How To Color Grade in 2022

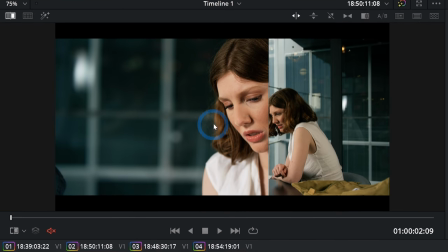so here's before and here's after just kind of taking some of that green out taking some of that sort of yellow out from her skin maybe this is just a little bit saturated
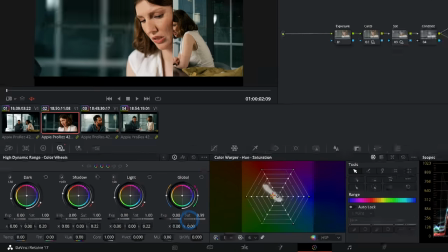so in our saturation here we can take that down just a touch to kind of match those and now with
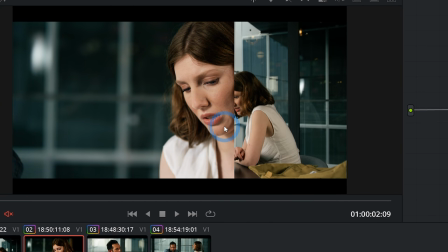just our temperature and our saturation we have a lot closer match here to our wide shot let's do the same thing over here
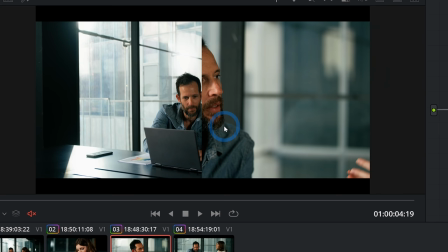this shot I feel like is a little bit closer I feel like again is maybe just a little bit warm so in our color casts we'll take our temperature down
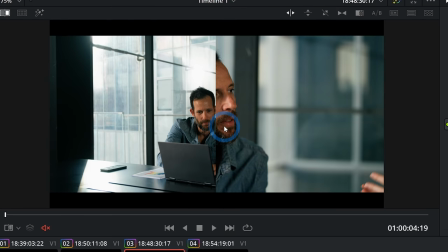just a touch just to bring a little bit of that green out a little bit of that yellow out of his skin i'd
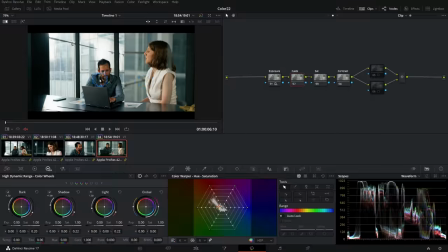say that works pretty well let's compare these two wide shots one i'd say there's a little bit more contrast in this wider shot than kind of the little bit closer wide and it might not even be contrast sometimes it's
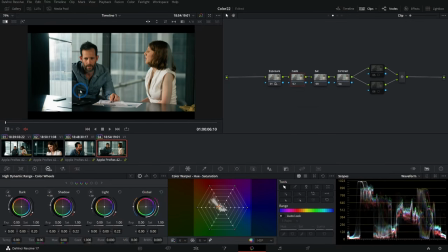just exposure i feel like maybe maybe the shot we're working on can come up a little bit so I'll just go to exposure and bring
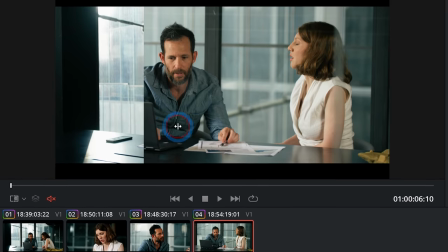this up just a touch see if that'll help feel
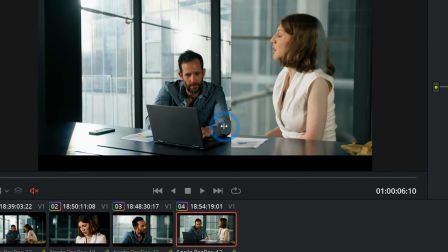like that helps a little bit but we could still get a little bit more contrast so I'll
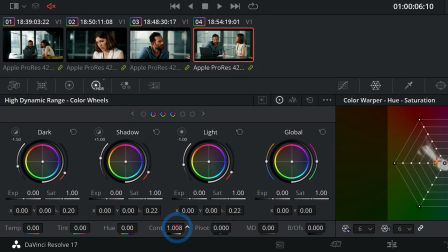take our contrast and this time I'm just gonna use our little contrast slider here and just push it up just a little bit I'll
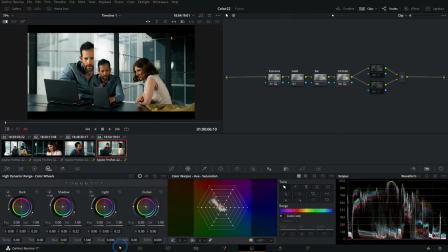compare our guy now also play with our pivot to just kind of
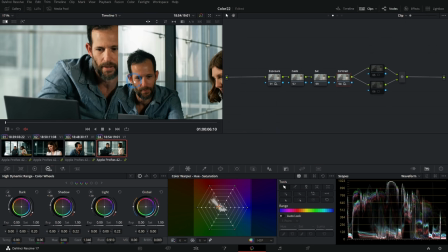where that contrast happens that's looking a little better see
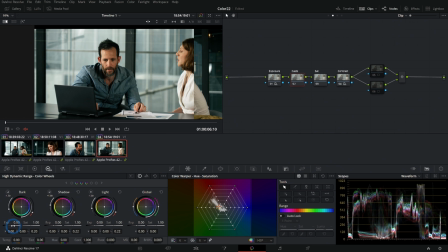there also might just be a little touch of warmth in this wide so again I'll go to casts and take our temperature down a little bit that's looking pretty darn close now I can switch back and forth see if I like everything I think it will take the exposure down just a touch on this one and now we
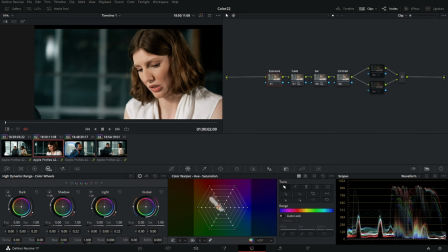have our whole project looking really good and if we have time we can go through and make some more of our secondary adjustments things like
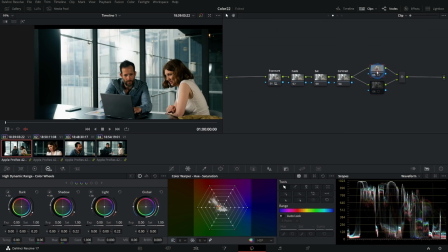this bright part up here is a little bit distracting i can use one of these nodes here with the power windows i'll just make this circle a little bit more soft and i can take the exposure down in our light down maybe like half a stop now just bring in a little bit
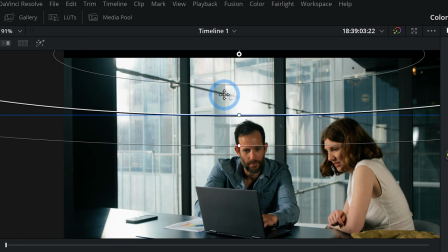more definition there to the brighter parts a little bit less distracting i feel like her background here is a little bit darker
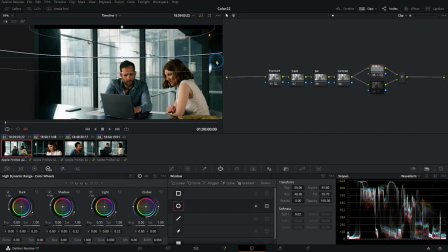than the rest of these and that might make sense in the context where it's really dark here but I feel like it just kind of throws you off a little bit
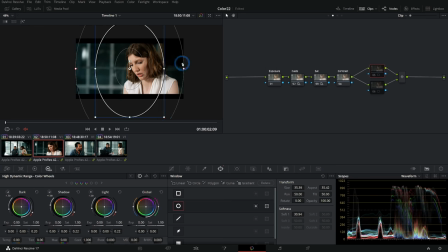so we'll make a big soft window around her face around where she is and we'll invert the window turn on our node and let's bring our exposure up just a little bit in our global just so it feels like it sits with the other shot a little bit more naturally and there we
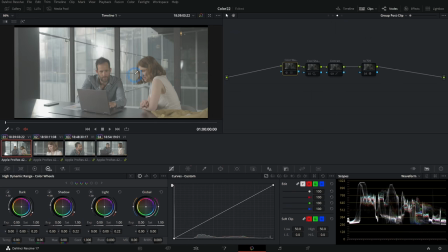go our shots work together a little bit easier so if we were to go back to where we started just make a little room here we start with our shot
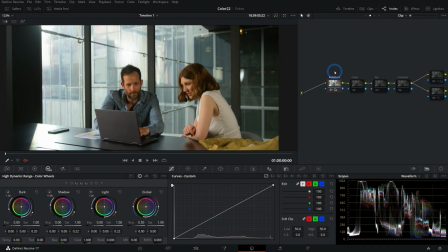right from camera we convert it into our rec 709 color space adjust some exposure put on our look and make adjustments after that working in passes throughout our project so there you go that's kind of my workflow for color grading these days i think it's always a good idea to kind of go back and think about the way that you're doing things instead of just continuing to do them the very same way. Hey, if you like the way that I teach and you want to learn a little bit more about the basics of DaVinci Resolve,
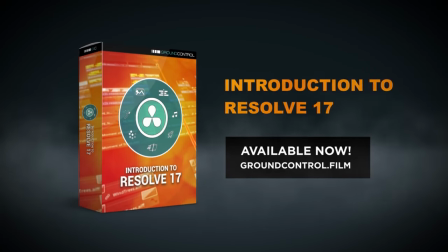we have a course available called Intro to Resolve 17, and it walks you through all the need to know stuff for how to actually create projects inside of Resolve,
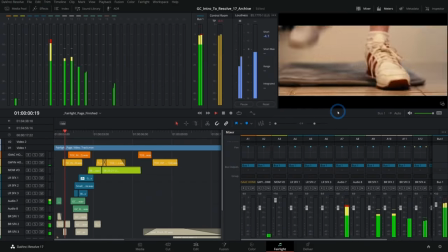working through all the different pages. You can download footage and follow along, and we're convinced it's the very best way to learn the basics of Resolve. So check Check it out if you haven't yet, and until I see you next time, I hope that your day is wonderful, and that your color grades are modern. I guess. I don't know. I don't know. I don't know.